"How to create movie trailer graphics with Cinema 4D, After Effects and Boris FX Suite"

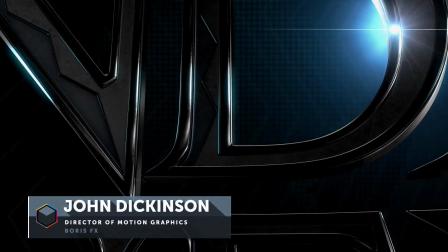(0:00)
Hello and welcome. My name is John Dickinson. In this tutorial,
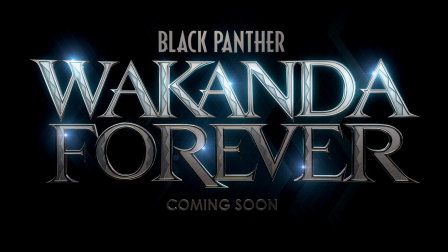(0:03)
I'm going to walk you through how I created this look using Cinema 4D and After Effects together with Boris Effects Sapphire and Continuum.
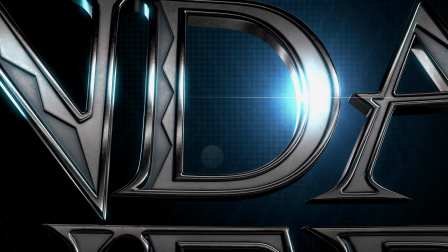(0:11)
So let's get started.
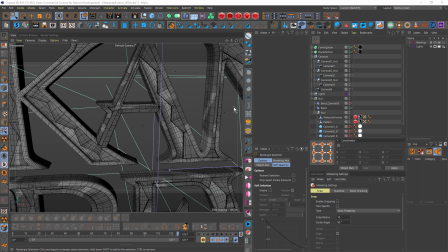(0:18)
Now obviously this entire look is based around this text, which is the hero, and I created this text setup in Cinema 4D. So let's start here and I'll just walk you through what I did. First thing was to model the text.
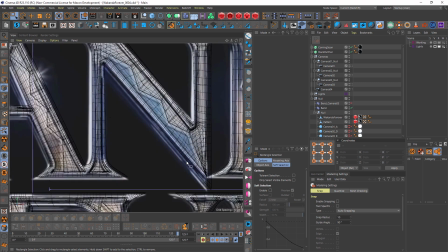(0:31)
I actually used an image from the internet that I found based on the
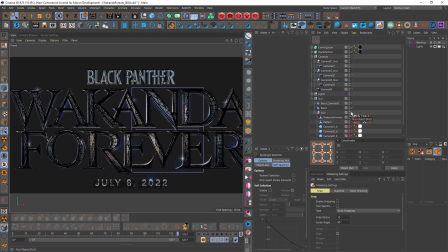(0:38)
announcement of Wakanda Forever. Just turn this off and we can see that better.
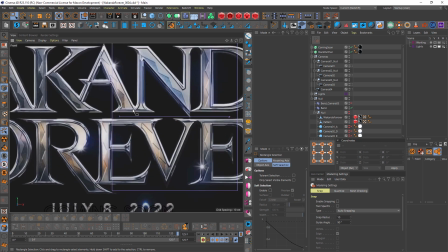(0:44)
A really nice shiny text. It's got a great look. It's got this interesting pattern here.
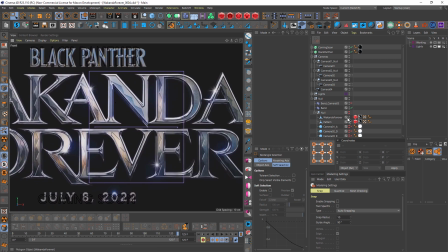(0:49)
I thought that'd be a fun one to model and texture. And just come back to this view here.
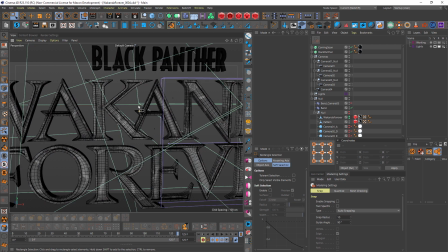(0:58)
It's broken into two parts. I modeled the text first, and the good thing about poly modeling text like this is you can
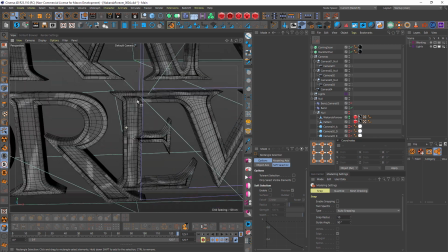(1:05)
create proper connections between the text, and you can get really good edge flow.
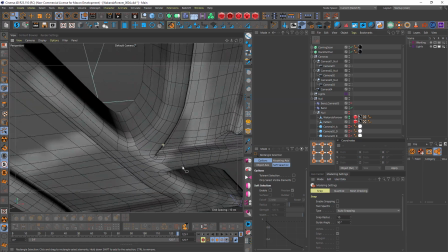(1:10)
So when you do the final render, you get really nice bevels, and
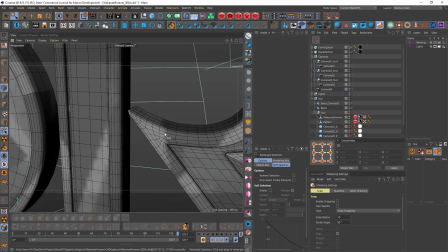(1:19)
these sort of tight corners all work really well.
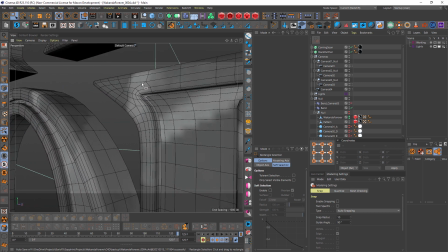(1:22)
Trouble with beveling extruded objects is you can get some bad corners and bad edges,
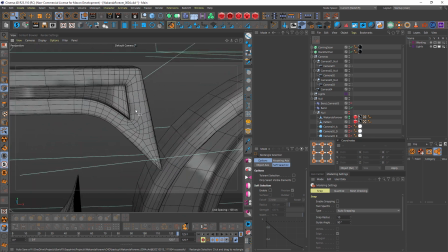(1:28)
and things can overlap, and when you get up close it's not a good look.
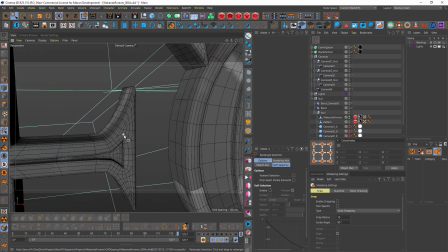(1:32)
So it does take a little bit of time to poly model something like this, but the end results are really great.
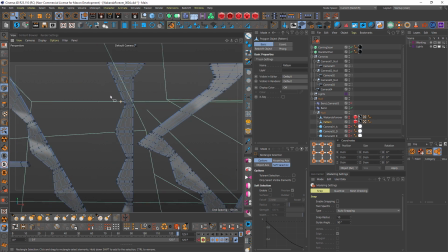(1:41)
I split out the pattern as a separate object, so that was created really simply, and just used a bevel around the edges just to put a nice little bevel on there.
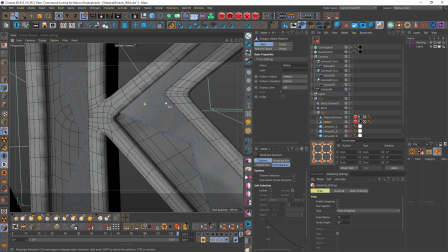(1:54)
Having it separate like that just made it more flexible. I didn't have to, connect anything to the main text objects.
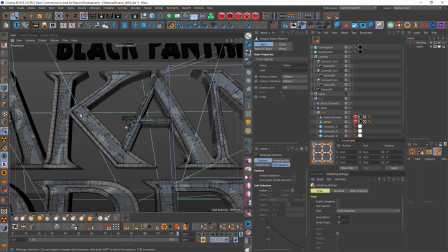(2:02)
I basically overlapped that stuff. You could never tell, so it was much more flexible to create that as a separate object.
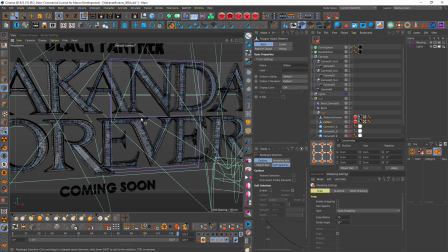(2:13)
So once the text was modeled, then it was taken across to Risum UV for unwrapping. And once it was unwrapped, it was taken across to Substance Painter for texturing.
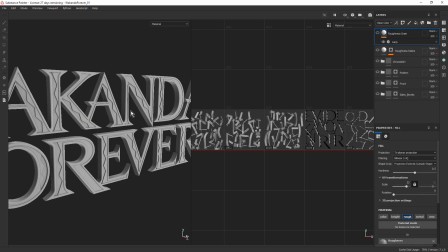(2:23)
Let's quickly go across to Substance Painter. I'm not going to stay in here very long. I just want to walk you through just the basic setup.
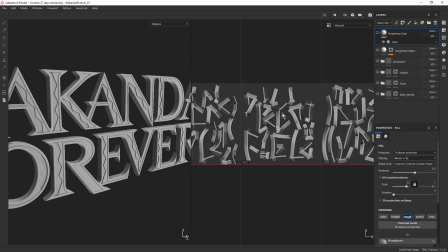(2:30)
There's the UVs there. They were all done in Risum UV, as I mentioned. And let's just zoom into the text.
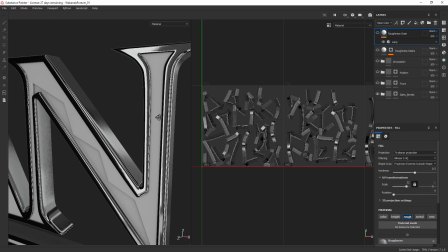(2:39)
So we've got these sort of nice shiny side bevels.
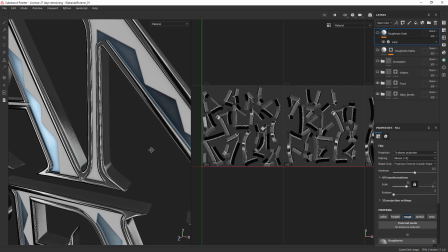(2:47)
And we've got this front layer, which is underneath the pattern, and that's slightly blue.
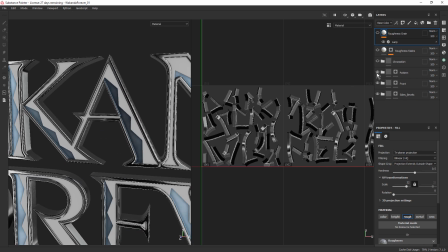(2:56)
On top of that, we've got a duplicate of that, where I've just removed some of the blue.
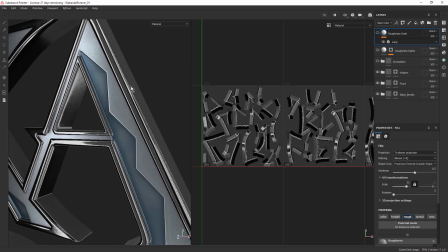(3:01)
You can see these are fairly rough, not as shiny as these bevels, so the bevels really pop out.
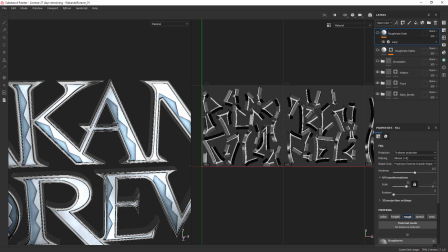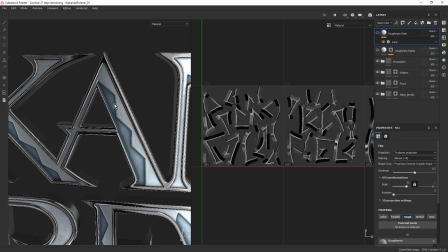(3:13)
On top of that, we've got a little bit of chrome dirt, so a little bit of occlusion, a little bit of dirt,
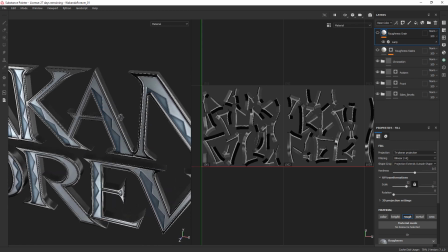(3:18)
but not much at all, because this is supposed to be Wakanda and everything is very modern and new and clean.
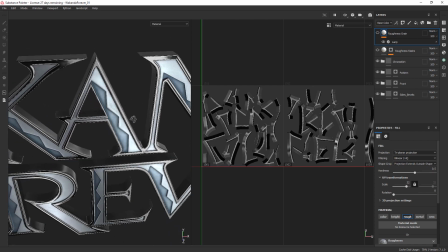(3:24)
And I definitely didn't want to get a sort of grungy look going on, but I didn't want to have it sort of perfectly clean either,
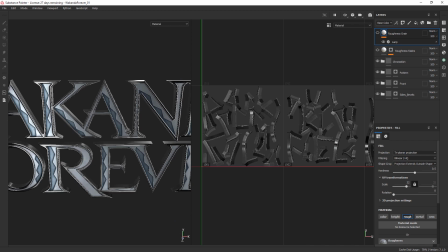(3:32)
because they get into gritty battles and stuff like that. So it's a bit of a combination of clean and slightly weathered, I guess.
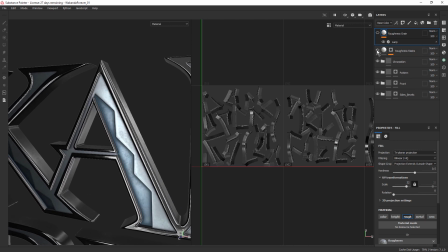(3:41)
On top of that, we have a little bit of roughness.
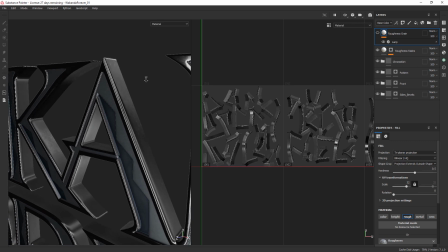(3:48)
Just applying a little bit of overall roughness. You can see these sort of areas here and here.
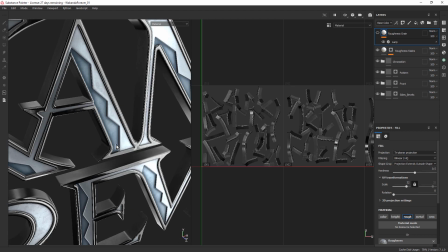(3:53)
And this is the great thing about modeling text and unwrapping it and using the UVs.
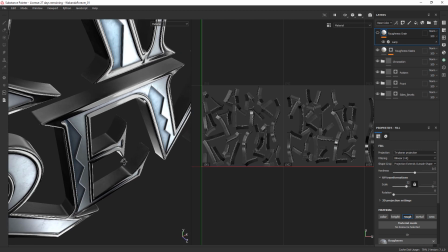(3:59)
In my past, working in motion graphics, I did a lot of 3D text, and I always used cubic mapping because I didn't know how to model text, and I certainly didn't know how to unwrap text.